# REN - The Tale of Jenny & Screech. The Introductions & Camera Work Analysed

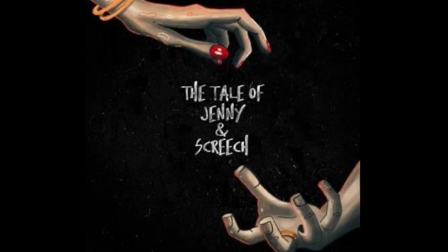(0:00)
Hi peeps, Junction 6 here. Today's Sunday, so we're talking about the tale of Jenny and Screech again. Now if you haven't seen it, there is a link in the description. Please go watch the full thing and then come back to this, because obviously there are spoilers in this.
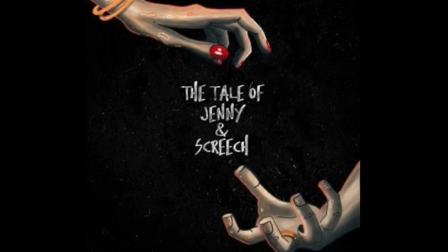(0:19)
They've also put links to all the other characters, Jenny, Screech and all the other main characters which I've talked about. There's only two characters I haven't really mentioned, and that's the doctor and the surgeon who attended to Violet.
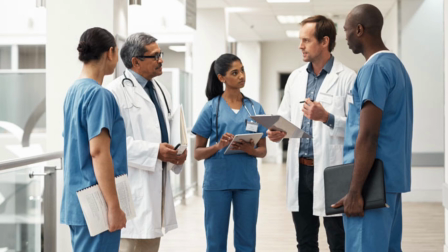(0:38)
There's not really a lot to say about them. We don't know if it was a male or female doctor. We don't know if the surgeon was male or female. All we know is the doctor was in a state of shock and the surgeon got called in.
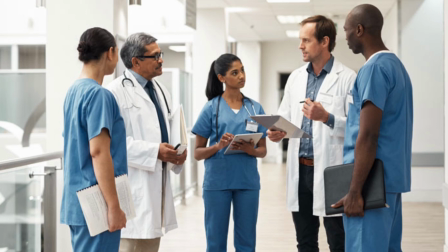(0:53)
That's all we know. Maybe Ren will do a tale about them, who knows, in the future.
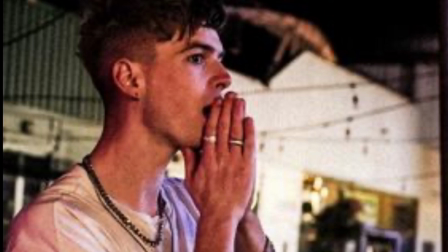(1:00)
The main reason I'm doing this one is about the introductions and how the introductions tell you the whole story before the story even happens. I've not seen any other YouTuber or reaction person pick this up at all.
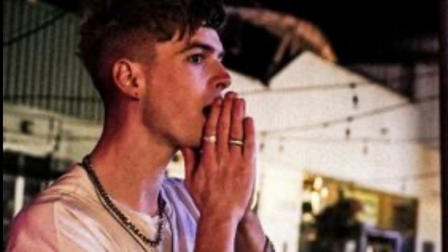(1:20)
The very first one, Jenny's tale, is quite basic,
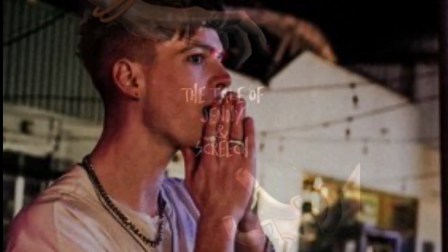(1:24)
but as the story progresses, the introductions become very,
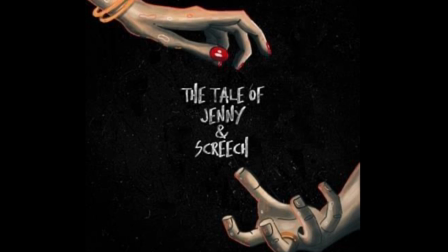(1:30)
very important and more complex. You'll see what I mean. So we'll start off with Jenny's tale.
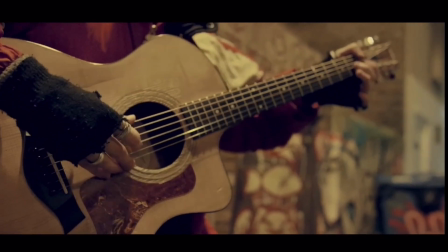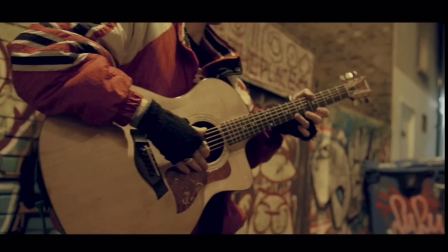(1:44)
I've stopped it here because I think that sounds a lot like God Bless Ye Merry Gentlemen, the Christmas Carol. So I think that's when this is set. I think it is Christmas Eve. Just to make it even more tragic, let's make it Christmas Eve. There is another little Easter egg there.
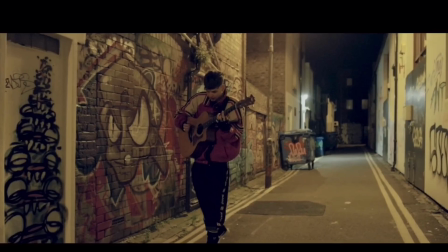(2:04)
That kind of, on the door, looks a bit like a Christmas tree. So I definitely think that we are looking at Christmas Eve.
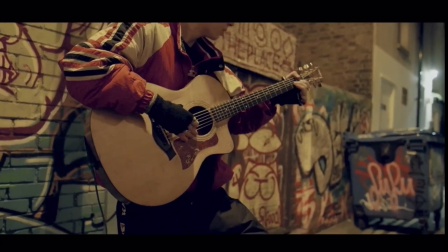(2:13)
Now this is looking from Jenny's point of view. She's walking along, the music's quite okay.
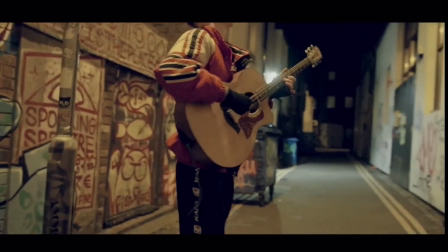(2:19)
And then it starts to get a bit creepy, then slows right down.
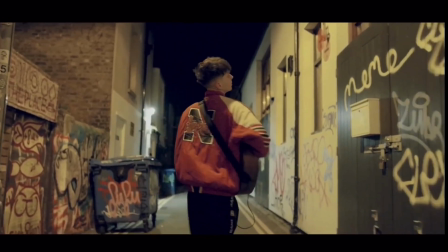(2:24)
And then she's turning and turning.
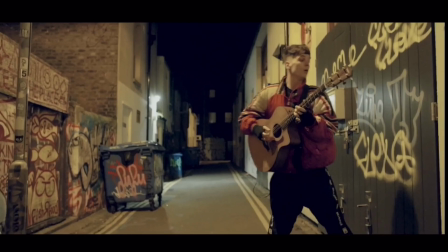(2:27)
So I think that spinning around is there to indicate turning and spinning round in Jenny's mind, trying to work out what's going on. And then of course we get the death of Jenny as he hits the door.
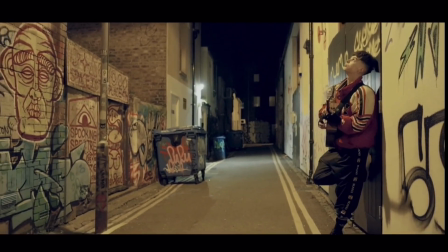(2:43)
Then he comes out with the trumpeters. This trumpeters could be symbolic of the cherubs who
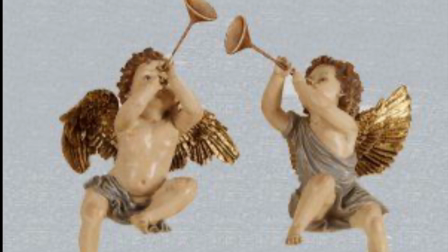(2:52)
help the young children to heaven with their trumpets.
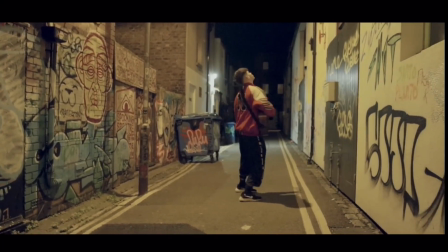(2:57)
And as you can see, he's looking into the sky all the time when he does that trumpeting.
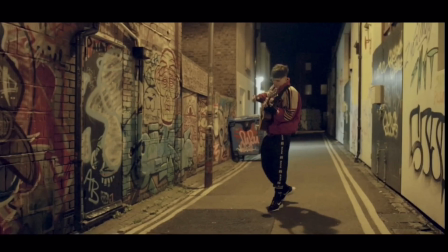(3:03)
And then he does his cough. Now the cough is there to signify that's the end of the intro.
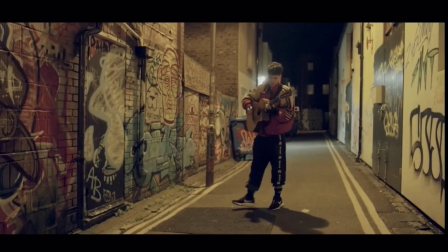(3:11)
We're now into the tale.
It was quite dark night.
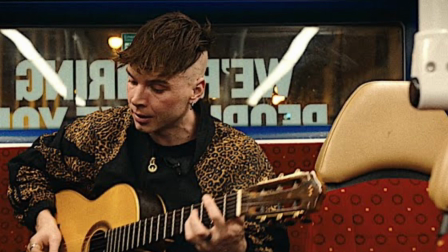(3:16)
By the time he gets round to doing Screech's tale, things have moved on. He's matured as an artist. He knows a bit more. He wants to do more with the introduction. So we're going to see that in Screech's tale.
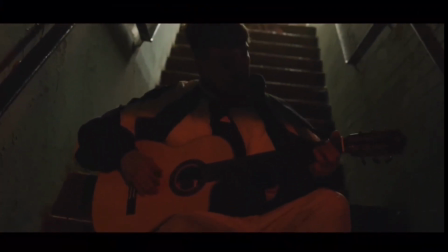(3:31)
It starts off very, very sorrowful almost.
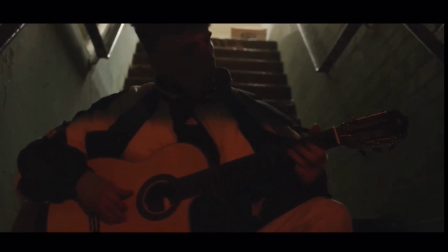(3:38)
This is the bit where he's outside
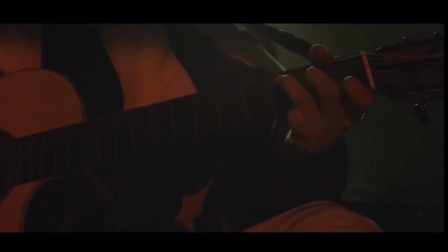(3:43)
just before he gets into Screech's tale and he's asking, where did Screech go?
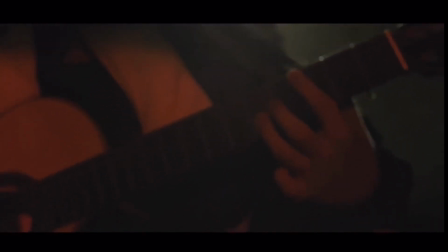(3:49)
You know, this is really a sad bit. He's calling out in pain.
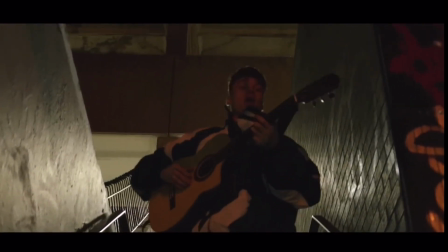(3:54)
And then of course he stands up and we get into this bit.
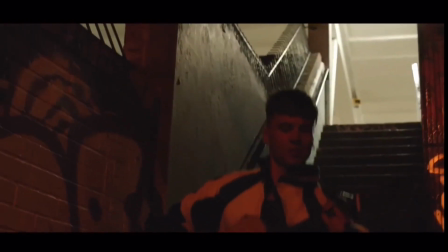(3:59)
It's a lot faster. This is where it's spinning around, knocking on the door.
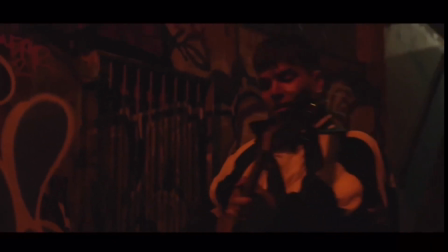(4:03) Where are you, Patrick? Patrick, help me.
As you see, it's dark, it's red. He's come down the stairs.